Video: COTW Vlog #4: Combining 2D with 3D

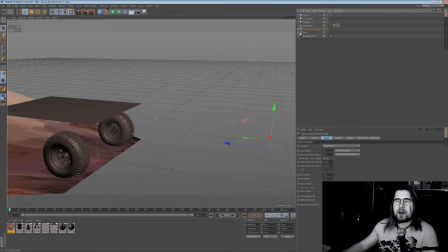(7:09)
I will deactivate this because I haven't animated it yet, but I have animated the tires. so as you
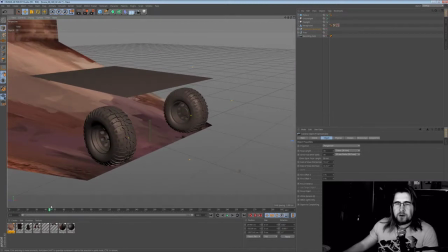(7:17)
can see they are moving and the idea is that the trucks rolls backwards and stops and what's really difficult to convey in animation is weight and I've tried I've tried to convince the eye that
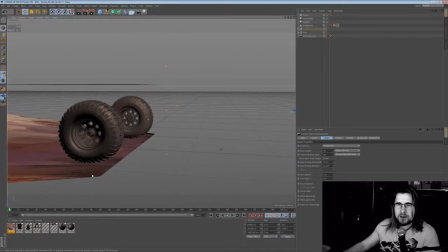(7:36)
there is some kind of weight behind it so first I animated basically the path of the tires and then they stop and roll
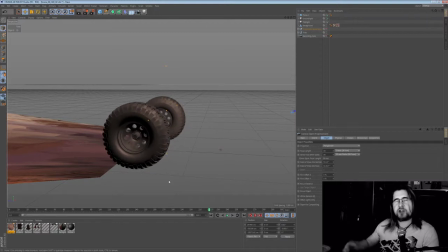(7:46)
backwards a little bit like you can imagine if you see trucks stopping they have this rocking motion because of all the mass they're carrying but it wasn't enough and as you can see the tires are also squished at the bottom
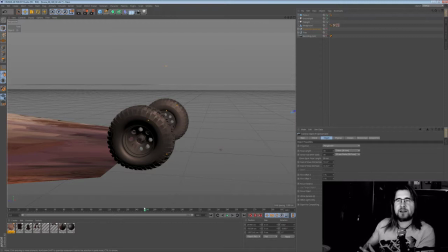(8:01)
like they are not completely inflated slightly deflated and you have all this waste all this garbage in this truck that is basically pushing everything down or into the direction of the of the breaking motion basically and the way how I did that
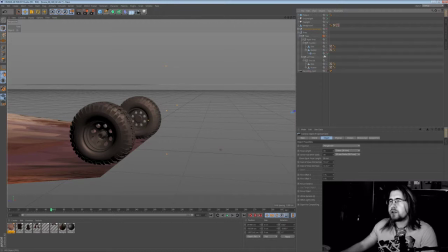(8:19)
was a little trick and I took a deformer whoops sorry for this clutter I took a deformer it's called ffd deformer and as you can see this deformer has the
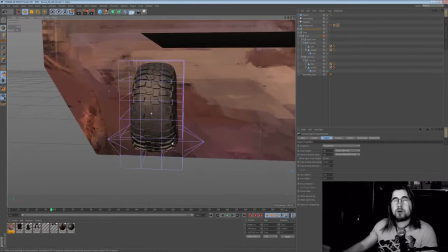(8:38)
how do you call it has the
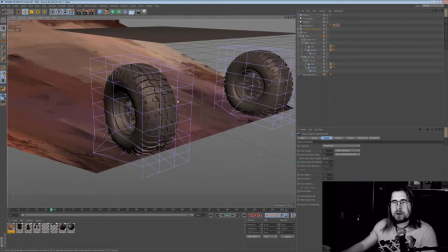(8:43)
attribute basically that you can build a mesh around your geometry and then
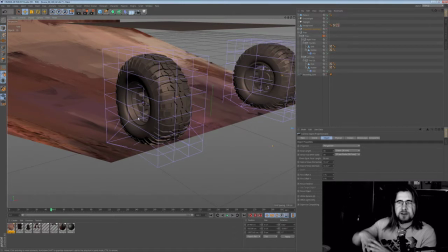(8:48)
you can deform this mesh and this deformation will be transferred in
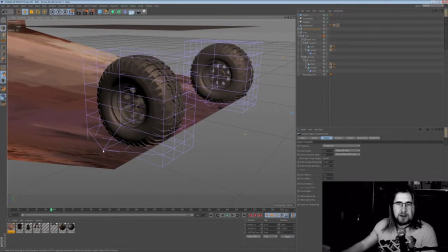(8:54)
a homogenous way and i've animated these outer points so whenever i am
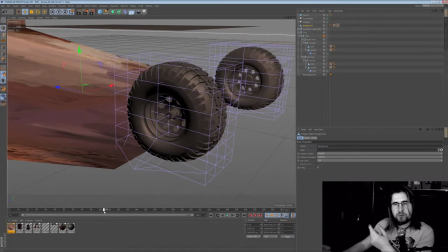(8:59)
moving in my timeline you maybe can see that the outer points are being pulled outwards which creates this squishing motion and the bottom of the cage is pushed basically upwards so
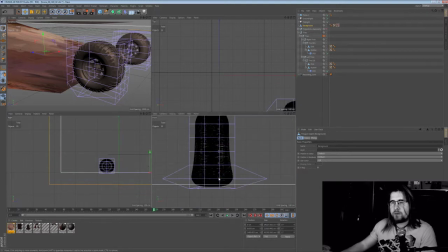(9:11)
it's probably easier to see from this perspective yes
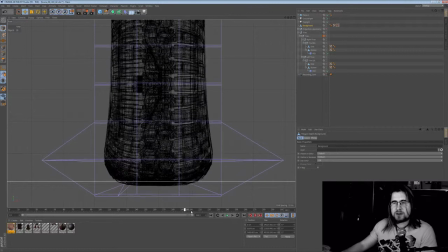(9:20)
exactly so this is how it's how it's done one other thing that i'm i'm quite satisfied with to be honest because i've never done something like this before an other
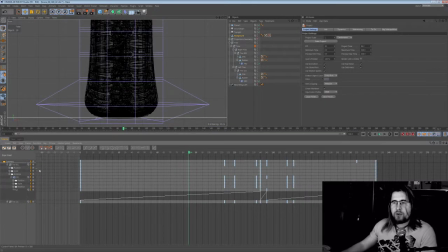(9:32)
little aspect that i i'm not sure maybe someone out there knows how to solve this is the following this curve as you can see is basically the the point of the center axis of a tire so this is
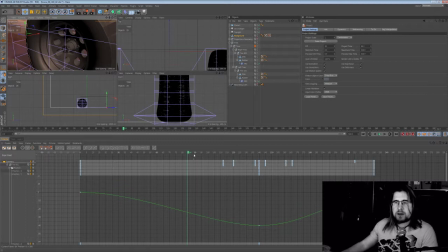(9:53)
this point and I have the ability or the capability cinema 4d has it to animate this with curves and tangents like this one so the stopping motion can be can ease out and the rocking back motion
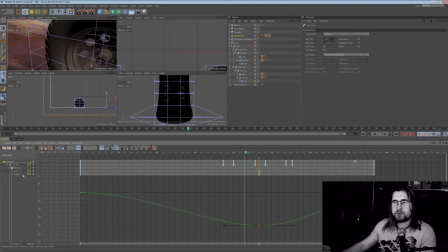(10:10)
can be eased in as they say in animation terms so basically I can make it smooth but once I go into point animation mode and animating the cage I don't have this possibility anymore every motion is basically
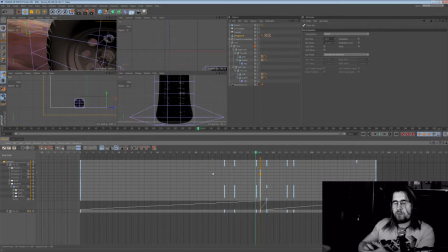(10:23)
linear there is no no easing out or easing in it's just we move from from this point or from this position to this position linearly
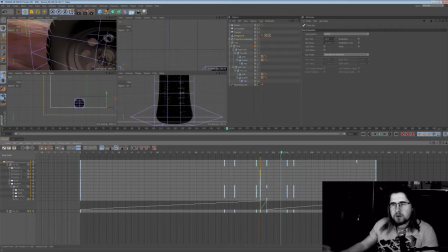(10:34)
fortunately it works it doesn't look as bad but i i wish there would be a possibility to animate this also a little bit more smoothly and maybe there are better tools for it i assume there are workarounds for it
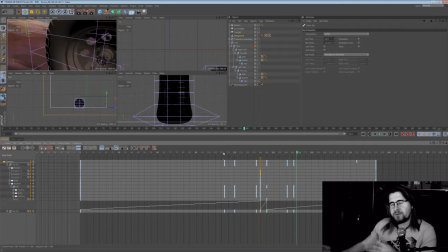(10:49)
but this was a was a thing that academically i wasn't very happy with
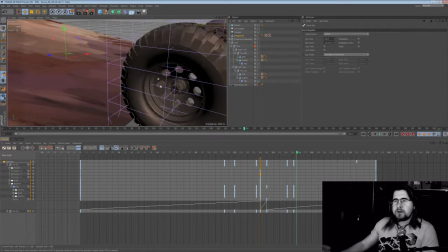(10:54)
though the result is okay okay so much for this
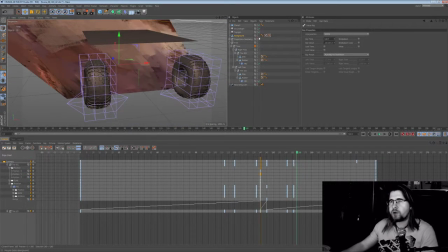(11:01)
production vlog the next step will be to animate this whole geometry package and then export it in different pass-throughs so basically i will export the tires
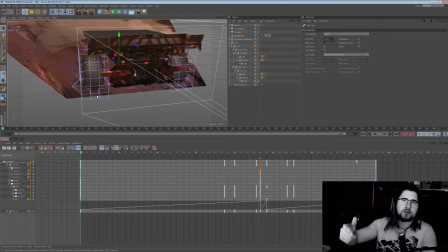(11:16)
on a separate layer the whole truck geometry stuff on the separate layer the shadows on a separate layer and the background on a separate layer and I will assemble it in After Effects and adjust
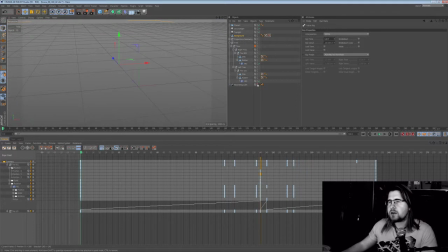(11:29)
it because as you can see there's a thing that I'm not super happy with
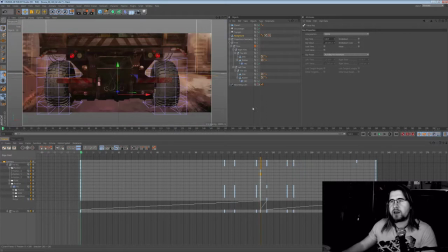(11:34)
in the 3d application because it's just I would have to program shaders and I'm not good at it yet but
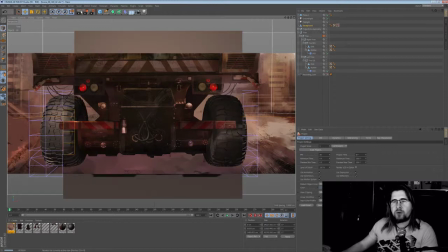(11:44)
once I render it out. I have the problem that the 3D geometry is still too crisp.
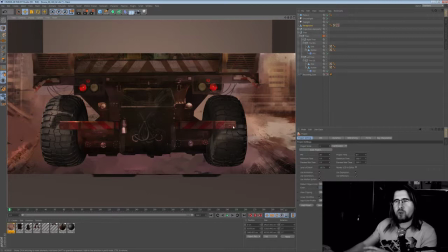(11:53)
It has too much contrast, it's too clear and I have to find a way to smudge it a little bit and give it a slightly more painterly look. I'm not entirely sure how to do this. Maybe this approach was not perfect. Maybe they have too much real geometry.
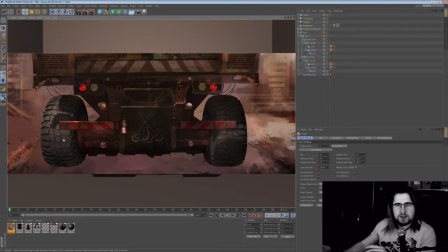(12:10)
Maybe it would be better to have simple tires and paint all this little ribbons or however you call it on the profile basically on the on the tires this is something that i've just decided from a conceptual point of view because i downloaded a 3d model from the tires and i thought yeah
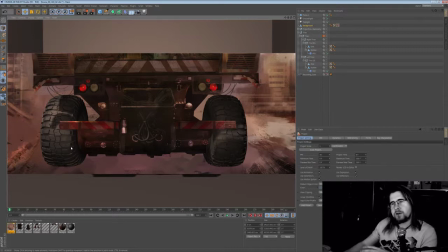(12:28)
man they have they have this cool profile i like it maybe i can somehow fuse it with my td 2d style and probably i will have to do this in in post production so we will see and
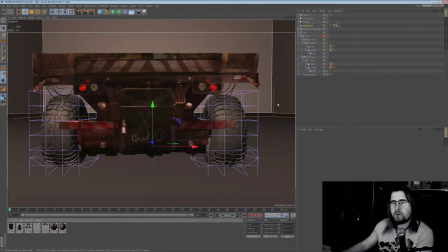(12:47)
just want to render it out one more time with the shadow so you can see
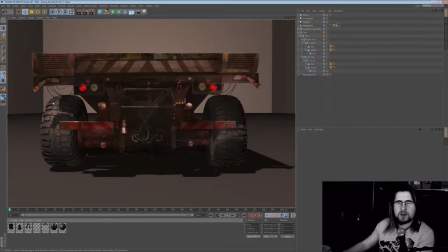(12:53)
the shadow yeah and this this shadow that is being dropped from the whole truck interacts with the tires and i really like this because it gives me the illusion that all the stuff is somehow tied together oh maybe another funny point
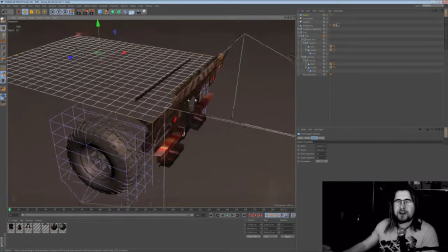(13:09)
this plane here actually casts the shadow because without this plane there
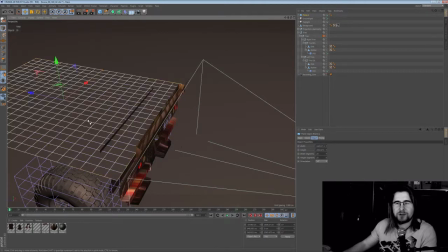(13:15)
is nothing that could cast a shadow on the tires there's no geometry so there's a lot of fakery going on here but you don't see it so i don't have to
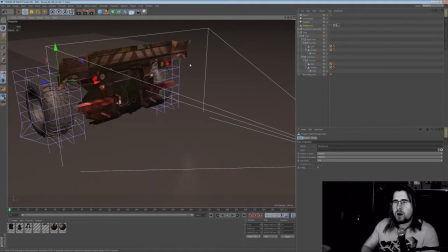(13:24)
spend the time building something that you never will see all right then i'll keep it short and leave it at that thank
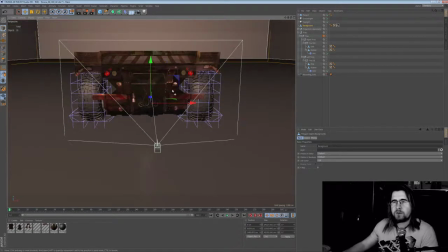(13:33)
you for your attention thank you for all the patreons who support me if you'd like to know more about this project if you stumbled upon this video and like to know more you can check it out in the description box there will be a link and until next time see you around peace